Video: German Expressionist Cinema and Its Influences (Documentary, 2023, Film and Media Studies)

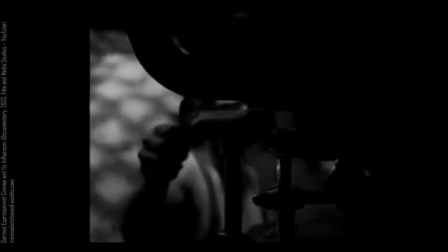25:04 Like the Macbeth film, The Lighthouse makes choices with cinematography that immediately recall the silent era. Notice the fairly narrow aspect ratio and the black and white.
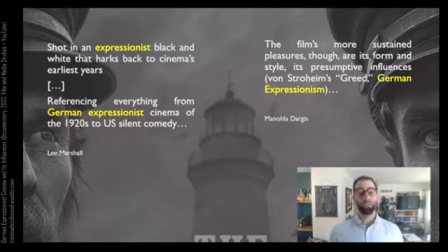25:15 But beyond this, of course, The Lighthouse and Macbeth play to some of the thematic emphases of German Expressionism.
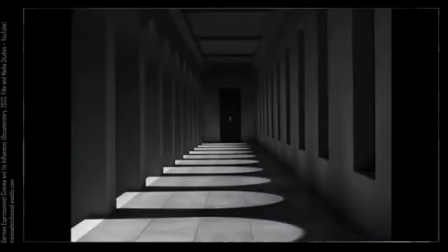25:22 Both are films that draw blurry lines between what is real and what is only imagined within a character's mind.
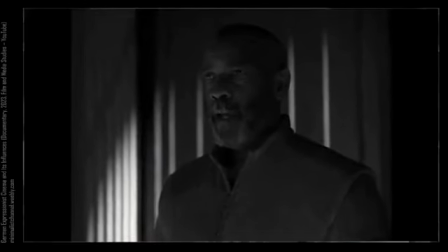25:28 Is this a dagger which I see before me?
And they both leave you guessing as to the status of what you're seeing on screen,
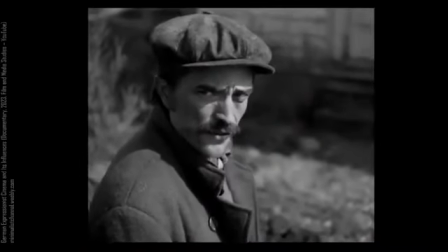25:36 as how much it is inflected by the character's mindset or mood or emotion.
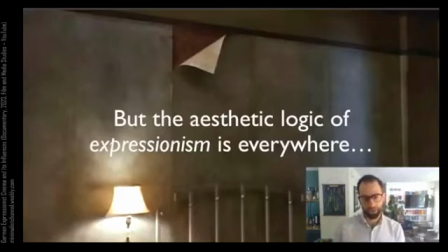25:41 But I don't want the discussion to end there, because you might say that German Expressionism's longer legacy is about a more diffuse aesthetic logic.
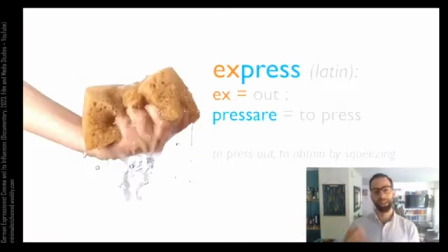25:50 Remember that express means to press out, to take emotions or feelings and kind of project them out into the world.
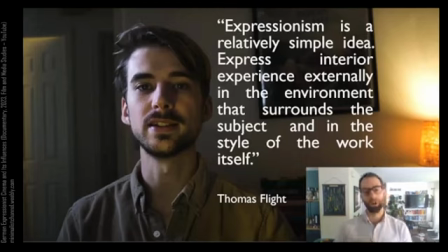25:56 Thomas Flight is a video essayist who has a video about German Expressionism and its larger influence on filmmaking in general. And I think he articulates this quite well. He says, Expressionism is a relatively simple idea.
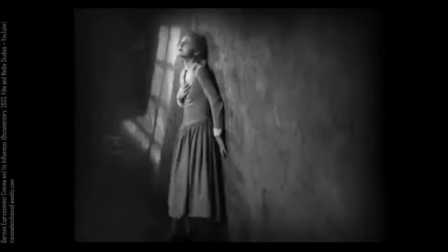26:09 Express interior experiences externally in the environment that surround the subject and in the style of the work itself.
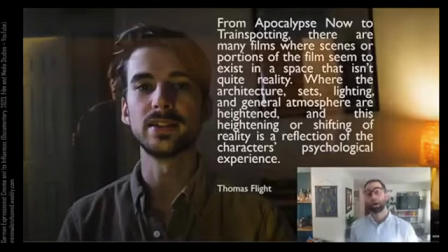26:16 He continues, from Apocalypse Now to Trainspotting,
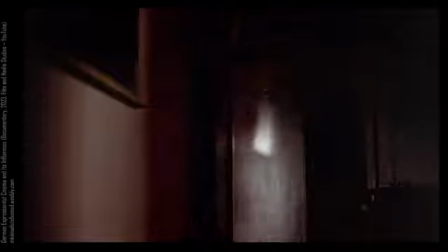26:20 there are many films where scenes or portions of the film seem to exist in a space that isn't quite reality,
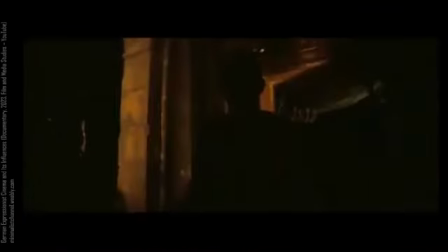26:27 where the architecture, sets, lighting, and general atmosphere are heightened, and this heightening or shifting of reality is a reflection of the character's psychological experiences.
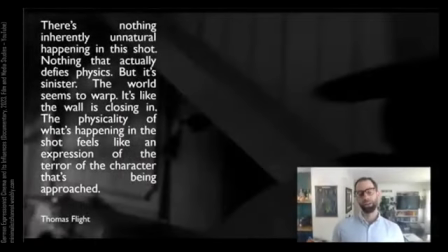26:36 So Flight gives a pretty great example of this, though he doesn't dwell on it as long as I'd like him to.
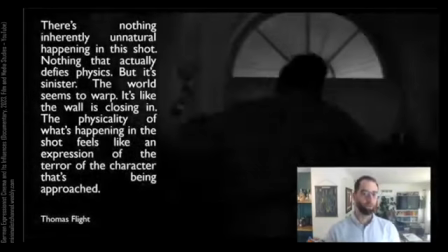26:42 He looks at this very brief moment from the Orson Welles film Touch of Evil.
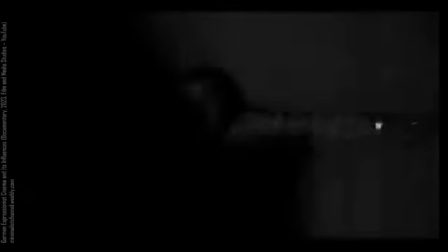26:49 There's a single several-second shot from the Touch of Evil that I think about maybe more than any other shot in any movie.
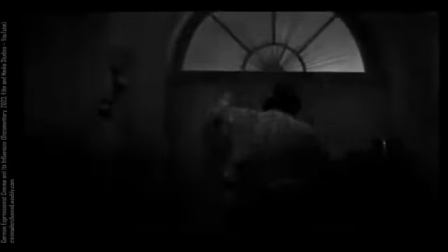26:57 Here it is.
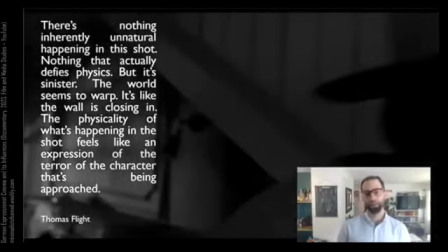27:00 It's actually just a single shot that he's interested in. It's this one of the actor Welles, who plays a police detective,
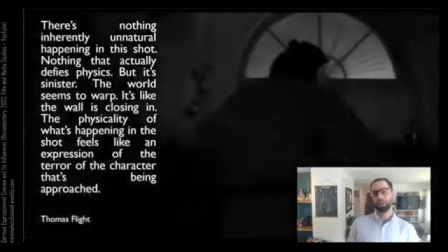27:08 tilting his body to just narrowly avoid this steep structural part of the space's architecture.
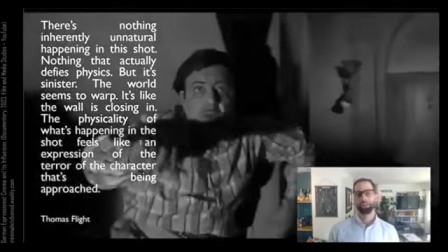27:16 This is how Flight describes it. He says, there's nothing inherently unnatural happening in this shot.
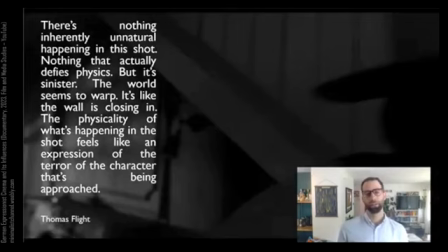27:22 Nothing that actually defies physics, but it's sinister. The world seems to warp.
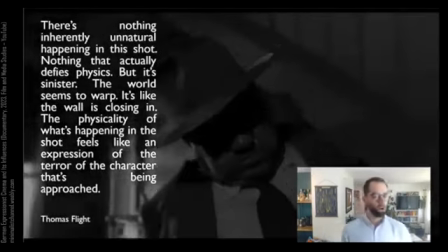27:27 It's like the wall is closing in.
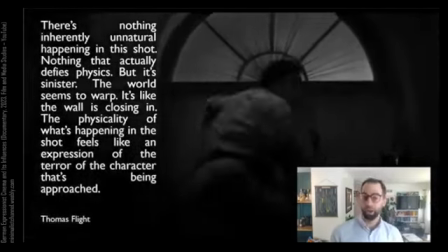27:29 The physicality of what's happening in the shot feels like an expression of the terror of the character that's being approached.
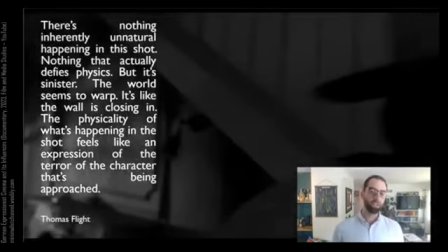27:36 So I think this is a really good description of what's going on here.
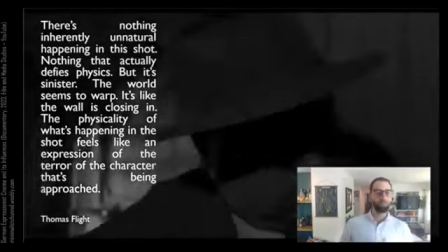27:41 Remember that Kristen Thompson noted that most Hollywood films after German Expressionism
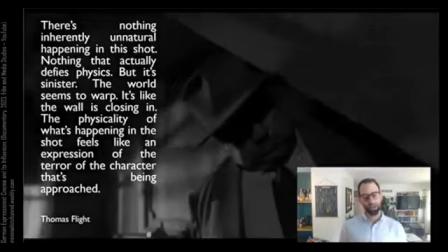27:46 would not give us deliberately exaggerated geometric sets like those of Caligari.
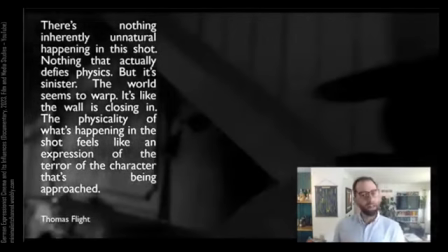27:51 However, if you look at this single shot, it uses ordinary and actual architecture, but it shoots it in such a way, and it has the actor manipulate his body in such a way, that it makes the architecture seem strange,
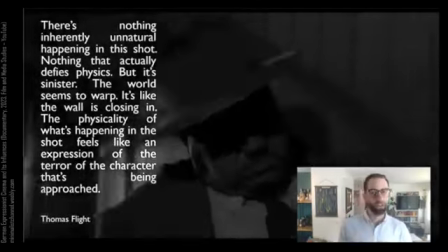28:05 imposing, warped.
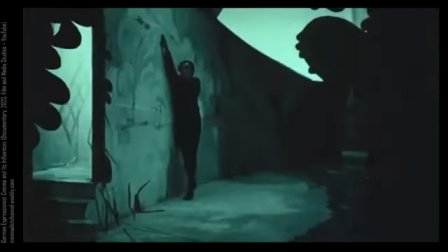28:06 This moment when we're watching it doesn't feel deliberately choreographed in the way that Cesare's movements in Dr. Caligari feel choreographed.
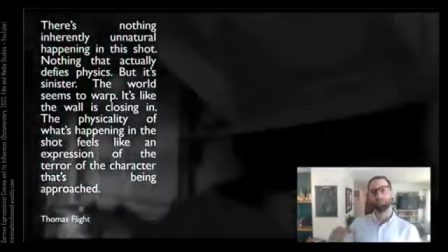28:14 But when we think about the strangeness of how Orson Welles' body is moving against the environment, it absolutely is choreographed.
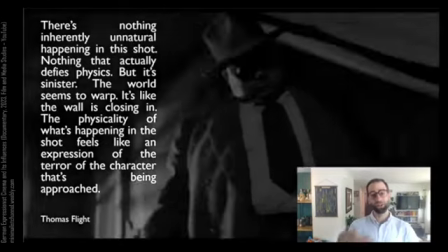28:20 And when we think about the fact that we can't see half of his face because it's shrouded in utter darkness, that also is choreographed.
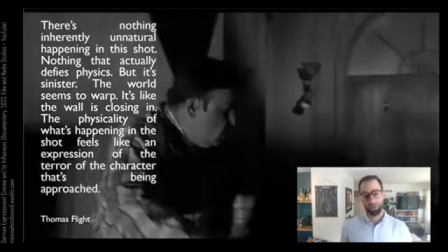28:27 This kind of subtle expressionism, which draws on the darkness of German Expressionism, is something that we see all the time, but it's harder to notice.
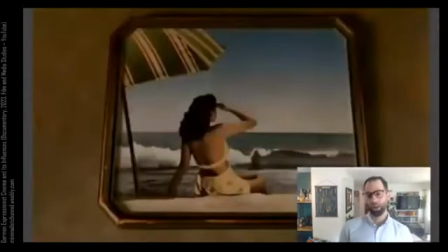28:35 Another example along the same lines I want to look at is from the film Barton Fink by the Coen brothers.
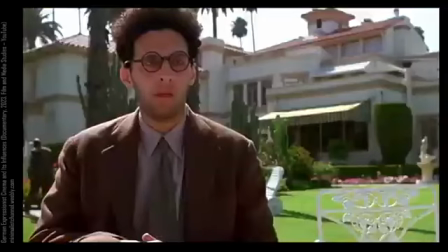28:41 So Barton Fink is about a New York playwright who gets a chance to go to Los Angeles to see if he can make it big writing screenplays for movies.
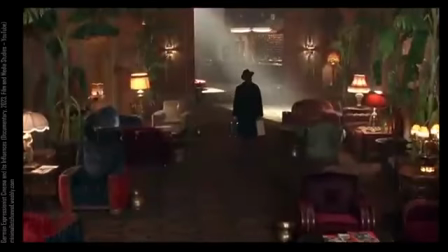28:48 And one of the key locations in the film is a hotel where Barton Fink stays. And the hotel is shrouded in a kind of menacing darkness.
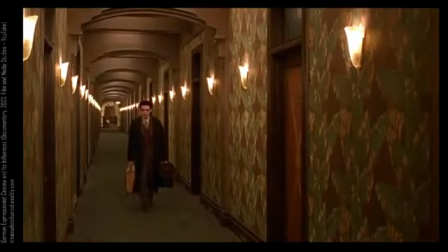28:56 Some critics have likened it to a kind of hell.
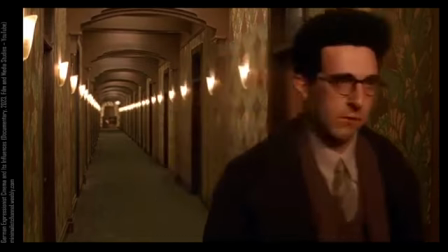28:59 And it's the ways that the hotel's darkness, its hellishness, is manifested on screen that I think is a good candidate for this film's expressionism.
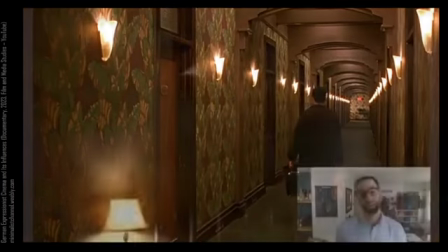29:07 It's made clear in this film that it's incredibly hot in Los Angeles.